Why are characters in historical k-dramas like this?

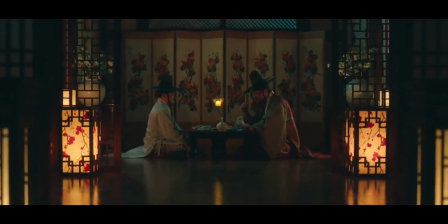Let's watch a historical K-drama for the first time. Ooh, the costumes and the architecture are gorgeous.
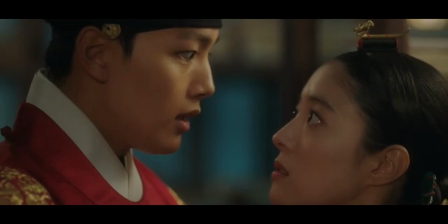And the romantic relationships are so pure. Okay, I get it.
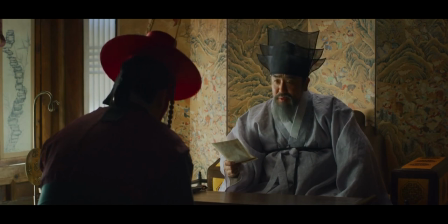Wait, who is this? Does the hat mean something? Is he the king?
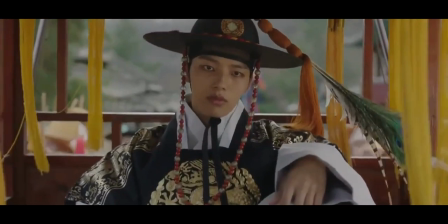Wait, no. This is the king? What is happening?
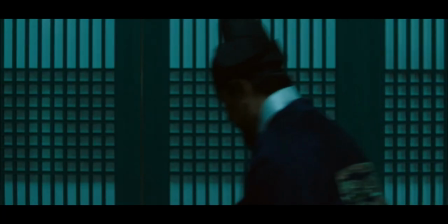Can someone explain the plot? But if you have some basic knowledge of Korean history or watched historical K-dramas before,
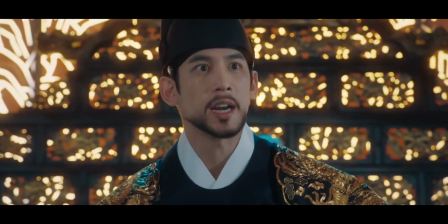then you already know that this is what a crown prince looks like and can easily tell when and where the story is set.
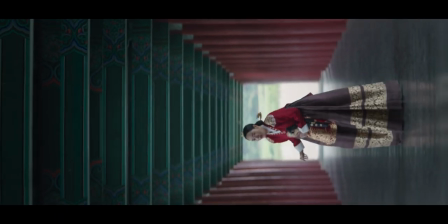But for first-time viewers who are not history buffs, the genre can be disorienting.
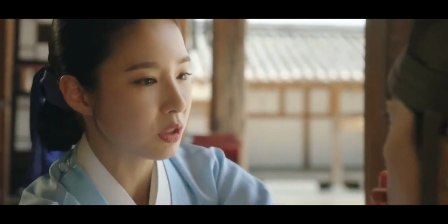A period drama is harder to understand than a story set in modern times.
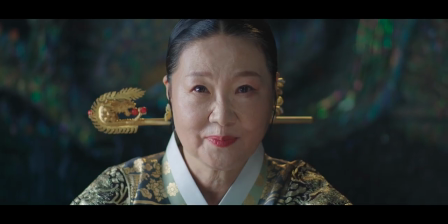It is a world that needs a lot of explanation, but it has to be subtle. They can't just write super obvious exposition.
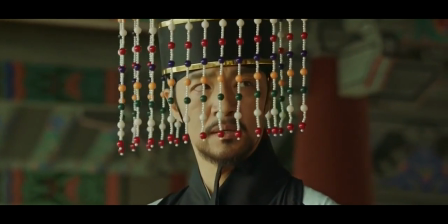Tell me how long have we been brothers for and what does the shape of my hat mean?
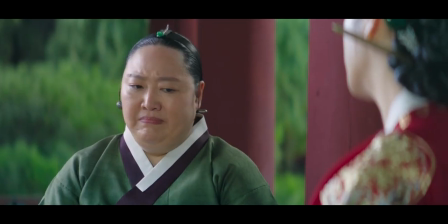Nobody talks like this, that makes the dialogue sound ridiculous.
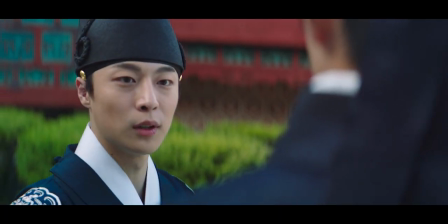They both know how the world around them works, why would they explain this to each other?
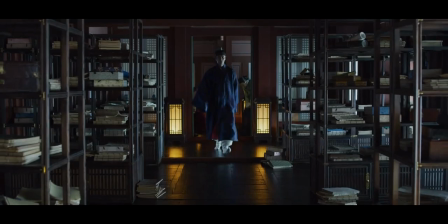This is where the audience surrogate comes in. a character who the viewers can identify with.
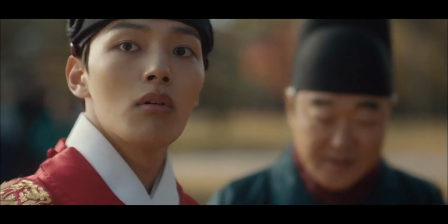By introducing a hero who is unfamiliar with the era and its customs,
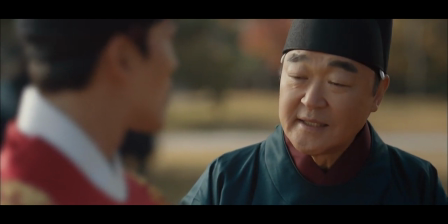the audience stand-in becomes a vessel through which the viewers can explore the world.
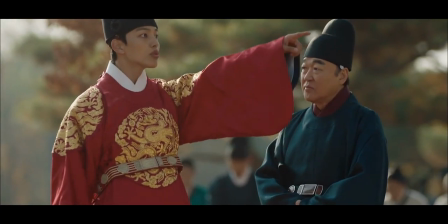Someone who can ask questions that the viewers also have.
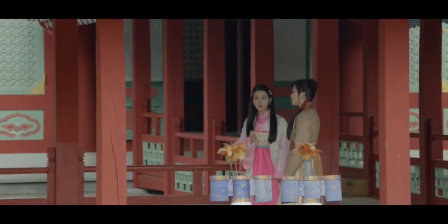An audience surrogate makes the narrative more accessible and immersive for new
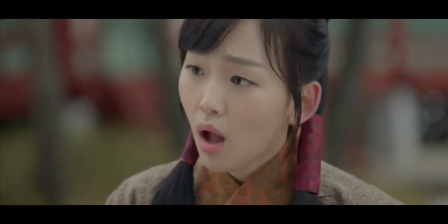viewers without making the story boring for people who watched TV shows in the genre before.
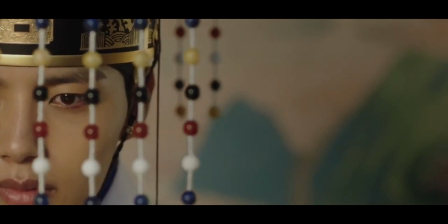Let's take a look at several different audience surrogate subtypes that can often be found in historical K-dramas,
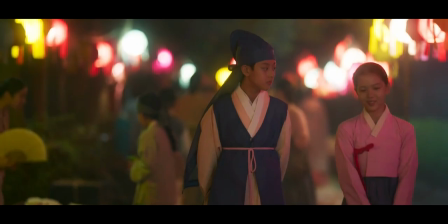examine how they influence the story and what tropes emerge out of this narrative device.
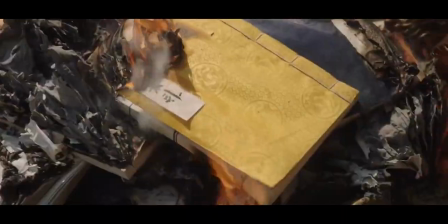Stay tuned until the end of the video, where we will also discuss the downsides of making protagonists a little too relatable for modern viewers.
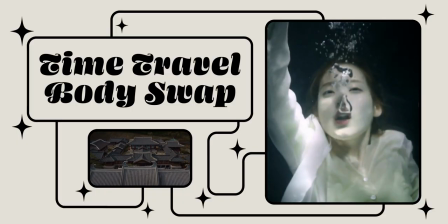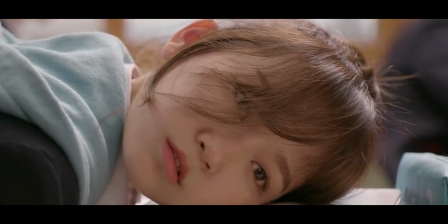A great way to write a relatable protagonist in a historical K-drama
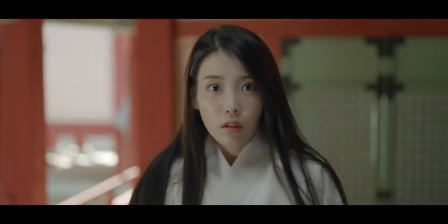is through the plot device that I like to call Time Travel Body Swap.
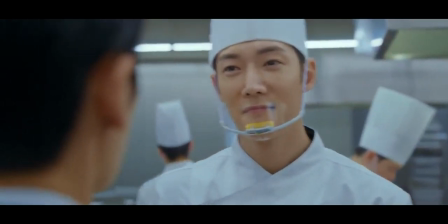In this type of story, the main character lives in modern times and is dealing with present-day problems wishing they would just go away. The protagonist is then magically transported back in time by falling into a body of water.
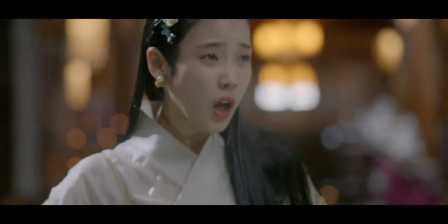There There are several popular K-dramas with that plot, for example, Moonlover's Scarlet Heart and Mr. Queen.
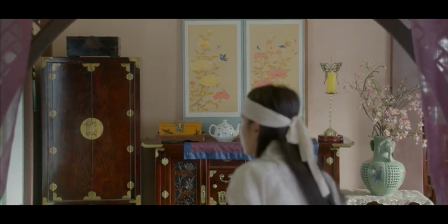In both of these, the hero wakes up in a body of an already existing person, but with their modern personality and memories.
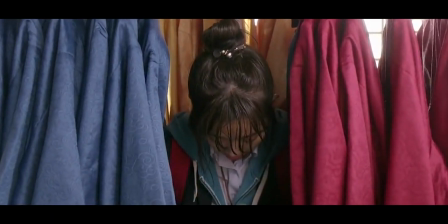In Splash Splash Love, the female lead is transported back in time in her own body including modern day clothes, snacks and her cell phone.
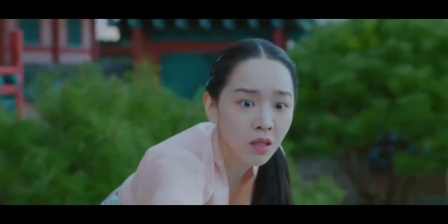A time-traveling protagonist in a historical setting is extremely relatable.
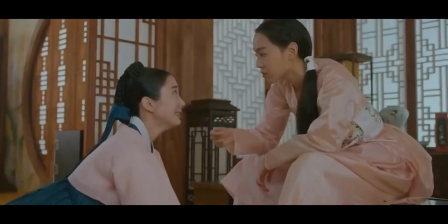They have the same point of view as the audience and have the same questions we would also ask if we were in this situation.
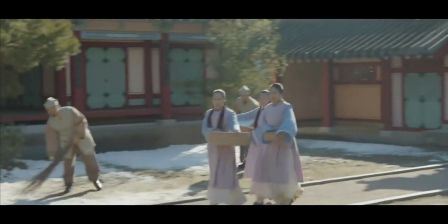The time traveler needs to figure out when and where they are and has to learn to navigate the world together with the viewers.
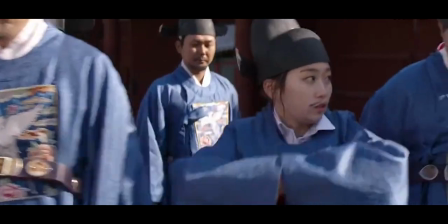This type of audience surrogate is highly effective in conveying exposition, without it feeling forced or unnatural.
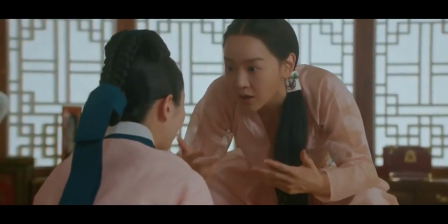Their questions are not perceived as cringe, because they genuinely don't know what's happening.
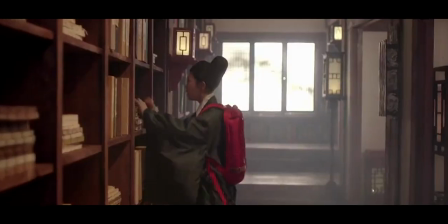The audience can relate to their confusion. It usually takes the hero several episodes to understand who is who,
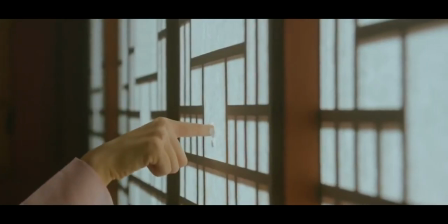which is, coincidentally, exactly how long the audience needs to get into a story.
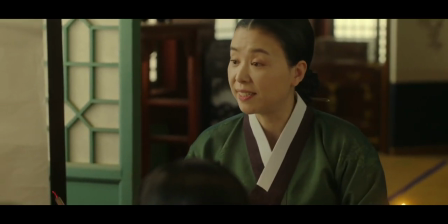You know who else gets to ask a lot of questions? Children!
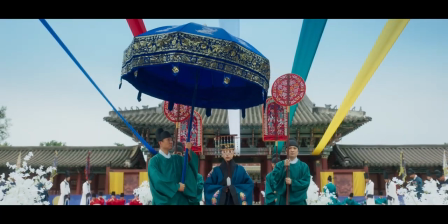Another convenient way to introduce the premise of a story in a historical setting is by telling it from a kid's perspective.
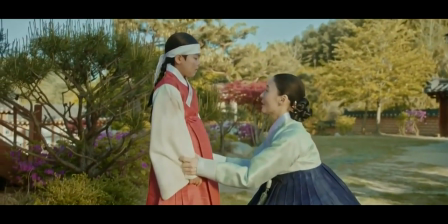They get to ask as many questions as they want,
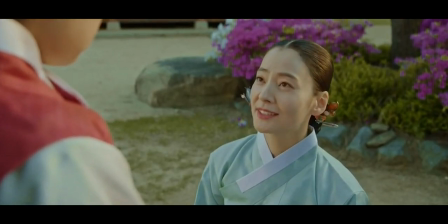and adults around them get to patiently and kindly explain all the relevant plot points in plain and understandable language.
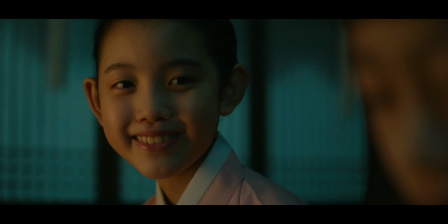Exposition becomes charming and cute instead of cringe when children are delivering it.
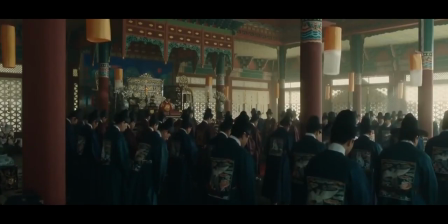Watching kids play is easier to understand than watching the council discuss regional taxation laws with the king.
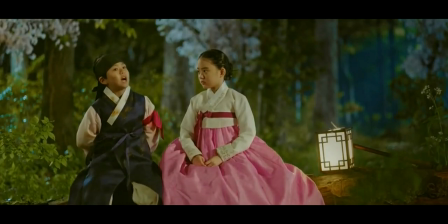Examples of historical k-dramas that use this plot device are The Red Sleeve,
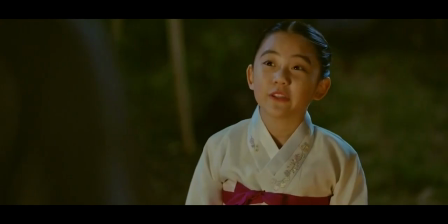The King's Affection and 100 Days My Prince.
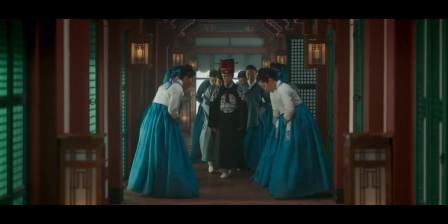The whole first episode, or sometimes the first two episodes, shows the main characters as children,
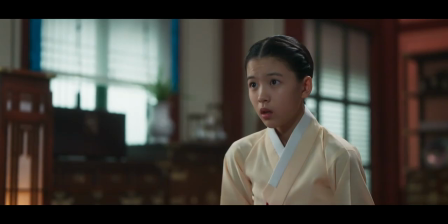old enough to be smart and curious but young enough to not understand everything that's happening.
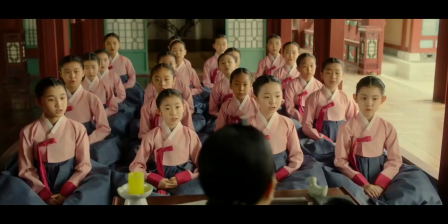The child characters need to learn the complexities of the era,
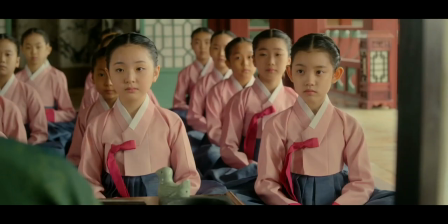allowing the audience to explore the world alongside them without the expectation of extensive historical knowledge.
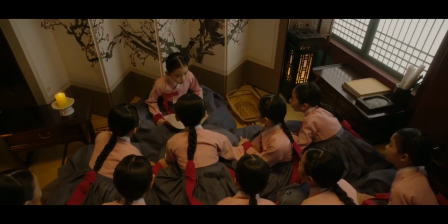By the end of the first episode, the audience is already invested in the story and understands the premise well enough
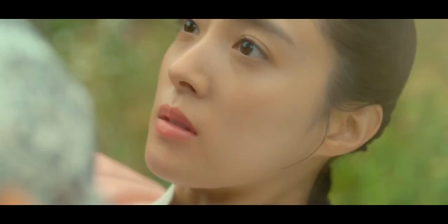to keep watching and we can finally skip to when the characters are adults.
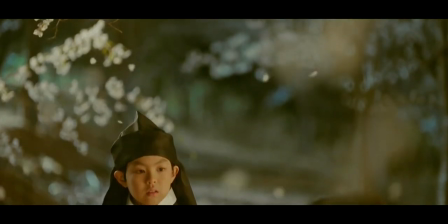Plus, this is a perfect way to include a childhood connection trope, which is a staple in any romance k-drama.
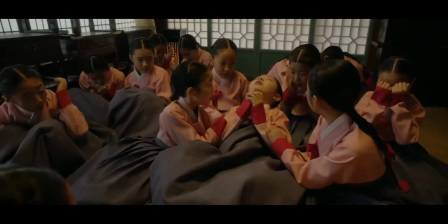Also, can we talk about the childhood actors in these TV shows for a moment?
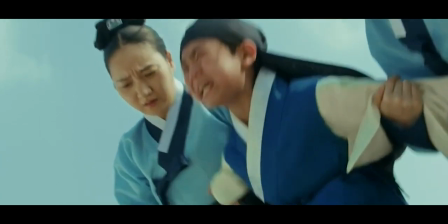Imagine carrying the whole first episode of a major show on your back as a child.
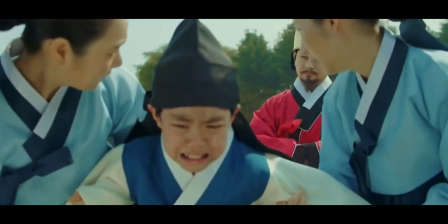They have to be on the same level as all the older, experienced actors around them. These kids are really talented.
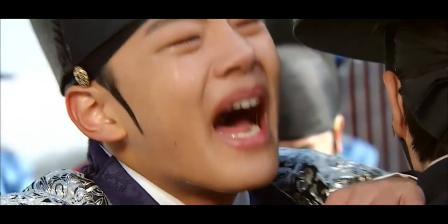If you see a child in a historical drama, remember their name.
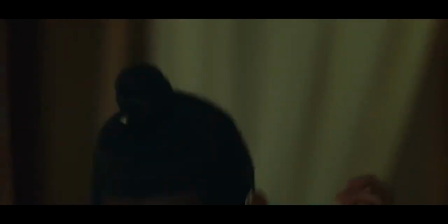Because in about 10 years, they will probably get the main roles in high-budget K-dramas.
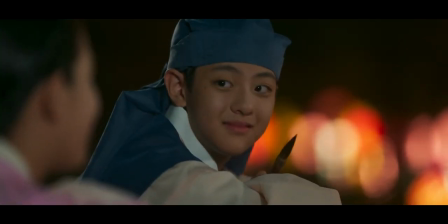This is where you can see the next generation of stars.
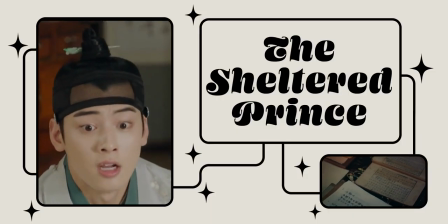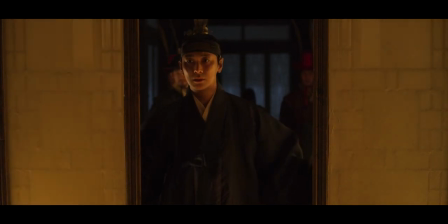Another audience proxy that is easy to relate to is the sheltered prince character.
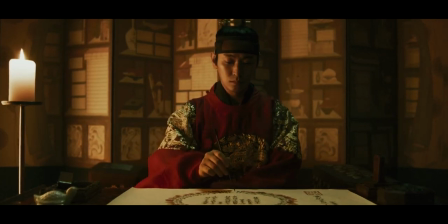You can find this type of protagonist in Kingdom and Rookie Historian.
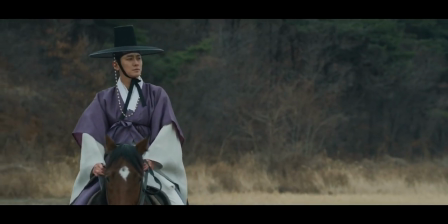He's usually a prince who lived a privileged and sheltered life in the palace.
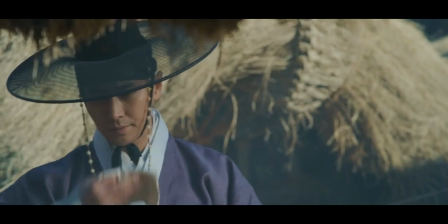He's well-educated and book-smart but has no idea how the world outside works.
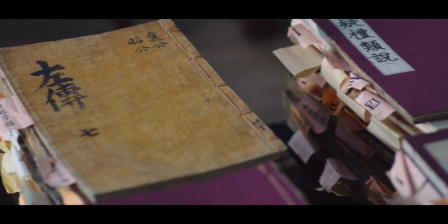Like modern viewers, he knows a lot about science and literature but doesn't have any real-life experience of the era,
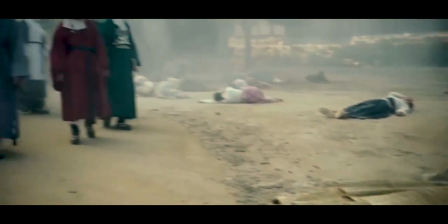making him an effective audience and third character.
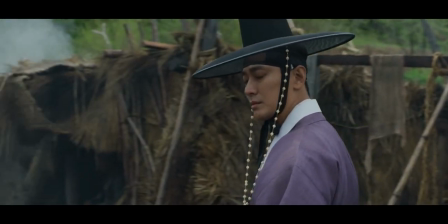In these types of stories, the sheltered prince explores how regular people live and what struggles they face.
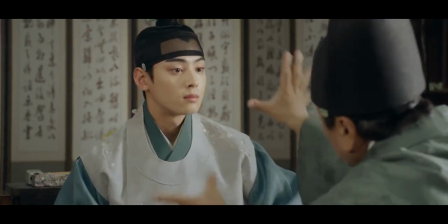He often needs supporting characters to explain stuff to him as he enters the real world for the first time.
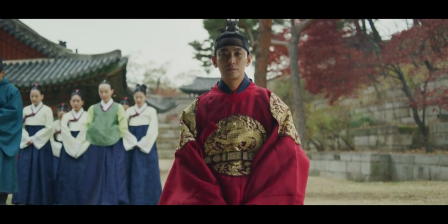The viewers learn about the injustices of the era together with the male lead,
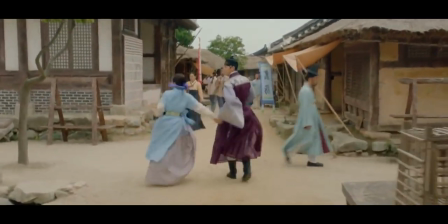who goes on to live a more humble life outside the palace by the end of the story.
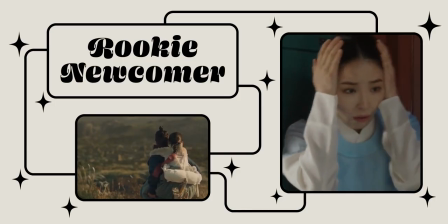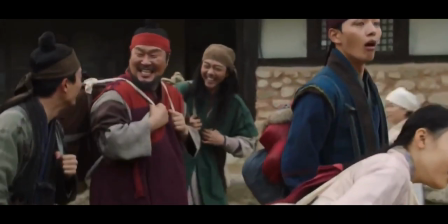The rookie newcomer is a character who comes to the big city for the first time, or gets a new job in the palace.
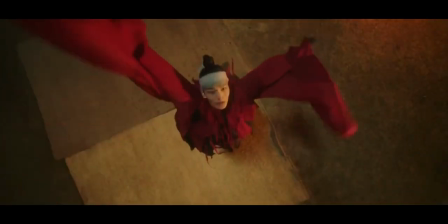We can see a great example of this audience surrogate type in The Crowned Clown.
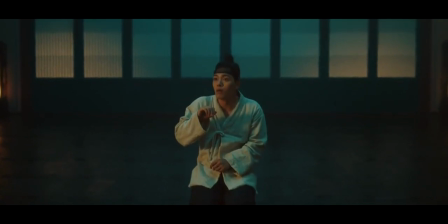The premise of the show introduces a poor clown who just happens to look exactly like the king.
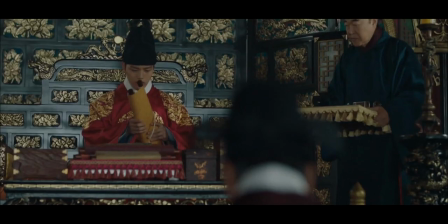The protagonist is forced to switch places with him and experiences life in the palace as a complete outsider.
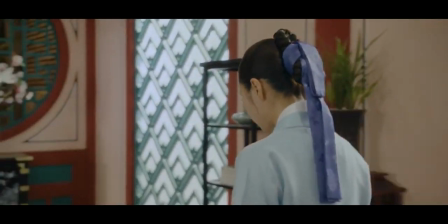The female lead in rookie historian Gu Heirong has a similar role in the narrative of her story.